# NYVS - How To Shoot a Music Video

You've heard me say before, it ain't the paintbrush, it's the painter.
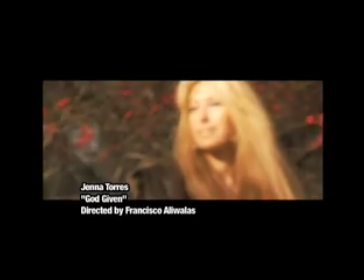No matter what kind of camera gear you have, it boils down to how you use it.
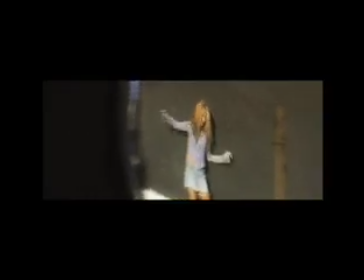In this tutorial, I'll show you how to make your images literally sing.
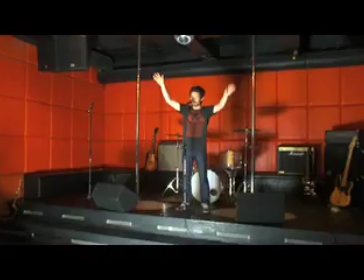Okay, let's do it. The first setup I usually shoot is a master shot.
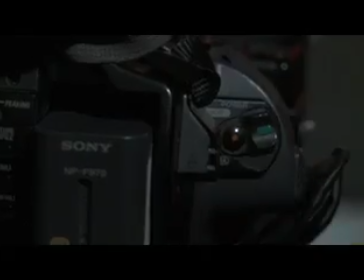That means a wide shot or establishing shot of the entire location and the entire band members running the song from beginning to end.
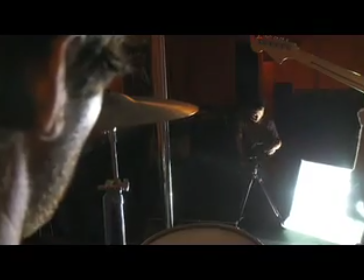Three, two, one, action!
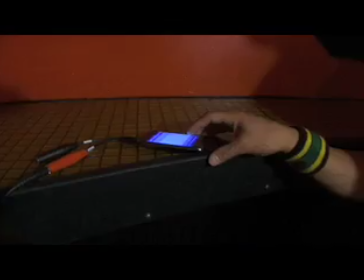We run the song using my simple MP3 player studio monitor system as a playback.
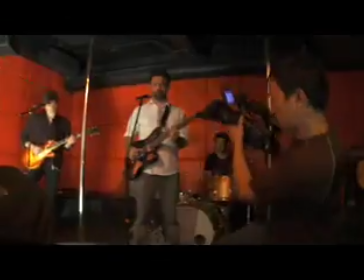After I shoot the master shot, I push in and shoot singles of each band member doing their thing.
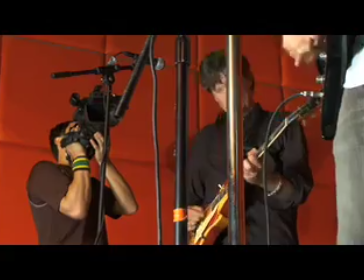I shoot mid shots and close-ups of the leader, then the lead guitarist, then the bass player, And let's not forget the drummer.
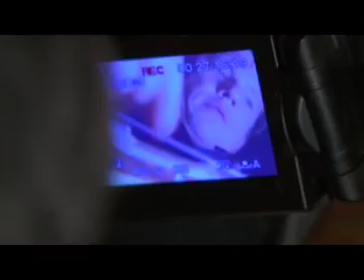Next, I go fragment the scene further by shooting extreme close-ups, like the guitar string and neck, the drums and cymbals and snares.
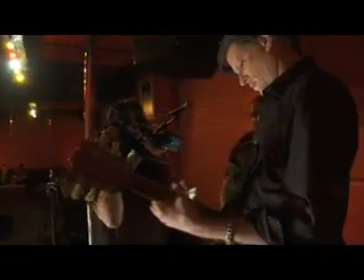The other shots I make sure to get is additional non-performance B-roll.
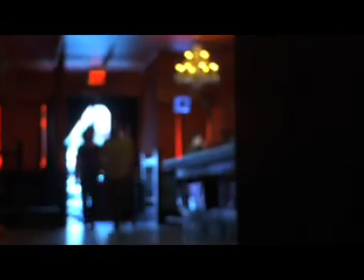I like the entrance of the bar location here, so I decide to shoot the band members entering as well as exiting the place.
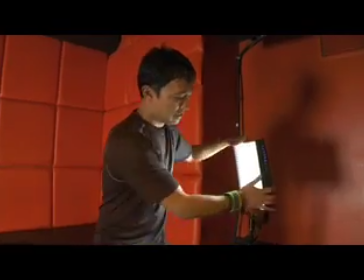If your camera is this paintbrush, then the lights are your paints. There are generally two ways to view lighting. One is naturalistically, which means lighting the set in the most organic, natural way possible. The other is to light pictorially, which means to go for maximum drama through expressionistic lighting. In Many Men, I took available locations and really went the distance stylistically, going for pictorial lighting.
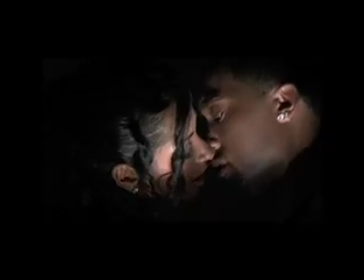We had a tiny room with a white wall. What did I do? I placed a black foil over the light, punched some holes through it, and get a colored gel over it.
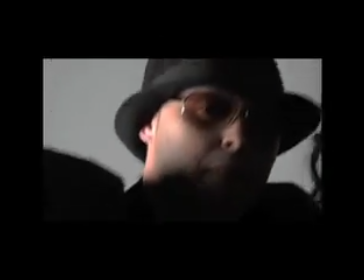Then I simultaneously shook and zoomed the camera with the tempo of the song.
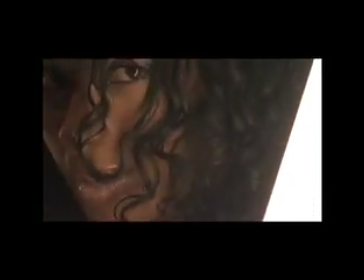In this vignette, I taped a long fluorescent light to my light stand and had the performer, Dushanthi, sing and dance next to it.
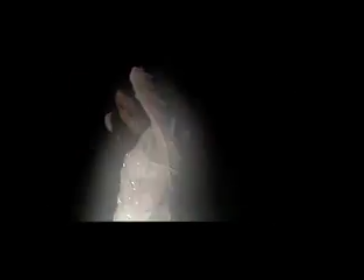I even blew on the camera lens to achieve a diffused fog filter look here. Let's not forget the power of the silhouette.
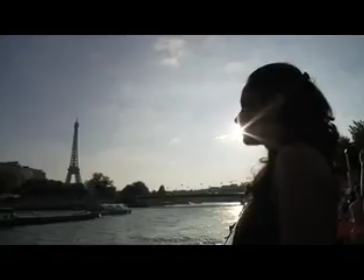If you want to give the viewer a sense of awe and mystique, back like the performer.
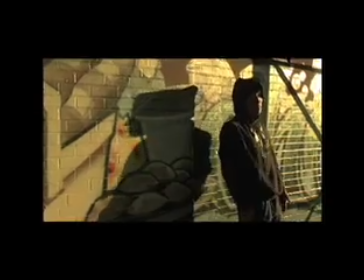In a brighter day, I shot in available locations going for a very real look where the light sources are obvious.
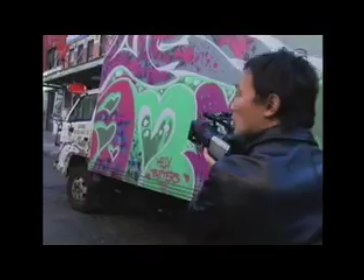This is the naturalistic approach to lighting. During the shooting of this video, I was always on the lookout for terrific backdrops.
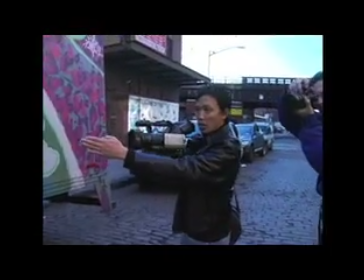I'm keeping this at a 45 degree angle to the truck so the background of the truck is not flat to the lens.
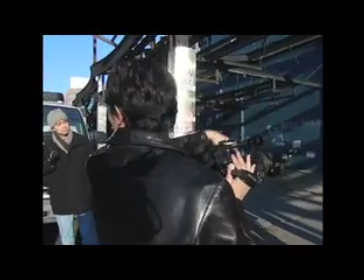Looks good. and move the action to where the sunlight hit both the performer Kevin and the location in a flattering manner.
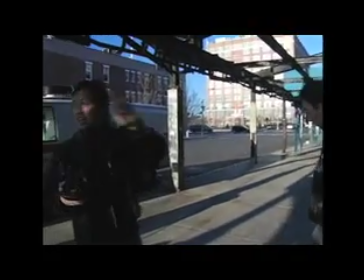We're gonna do a tracking shot you guys and this is gonna all be in the background.
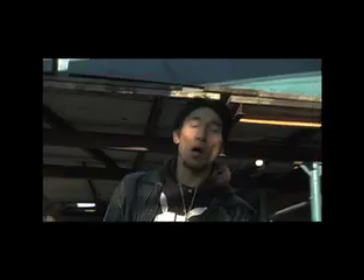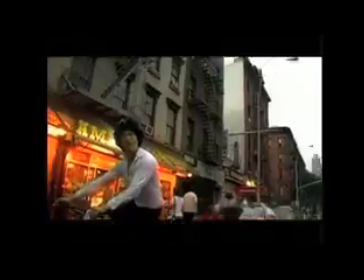In my music video straight out of Canton by the group Notorious MSG, I mix naturalistic with pictorialistic lighting.
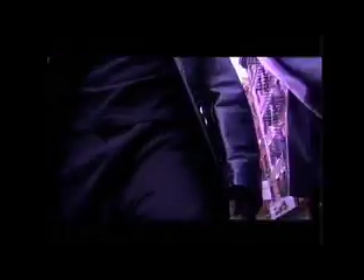Outside on the streets of Chinatown I use available light. Here's a low budget way to create a police car effect.
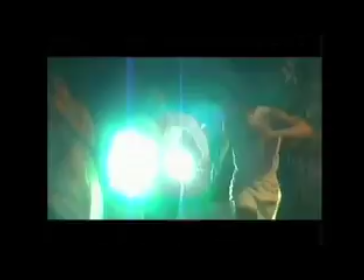I had gone to Radio Shack and bought a police light used for decoration. I taped it to the dashboard of a mid-sized car and hit the guys with the high beams. Simple, cheap, and very dramatic. In order to match the crazy, dizzying music of Notorious MSG,
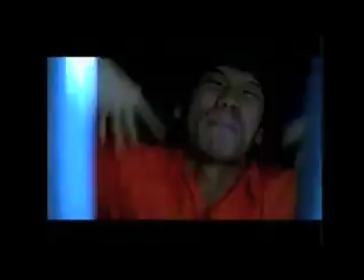I decided to swing an exposed light bulb in front of the performers, Hong Kong Fever and Down Low Main, while they belted out their rap in a holding cell.
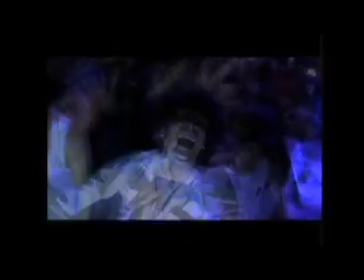This insanely hyper-real mosh pit scene was shot at my favorite Chinese restaurant, After hours, using a strobe light I also picked up at Radio Shack. Most of us have only one camera with the lens it came with.
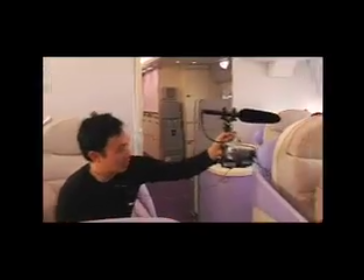It's a zoom lens and that's all. But don't let that stop you from being a virtuoso behind the camera.
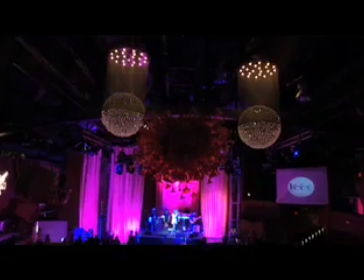That zoom lens packs a lot of punch. Zoom out completely and this is called wide angle.
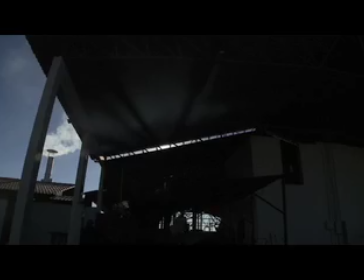In this position you have a deep focus from foreground to middle ground to background.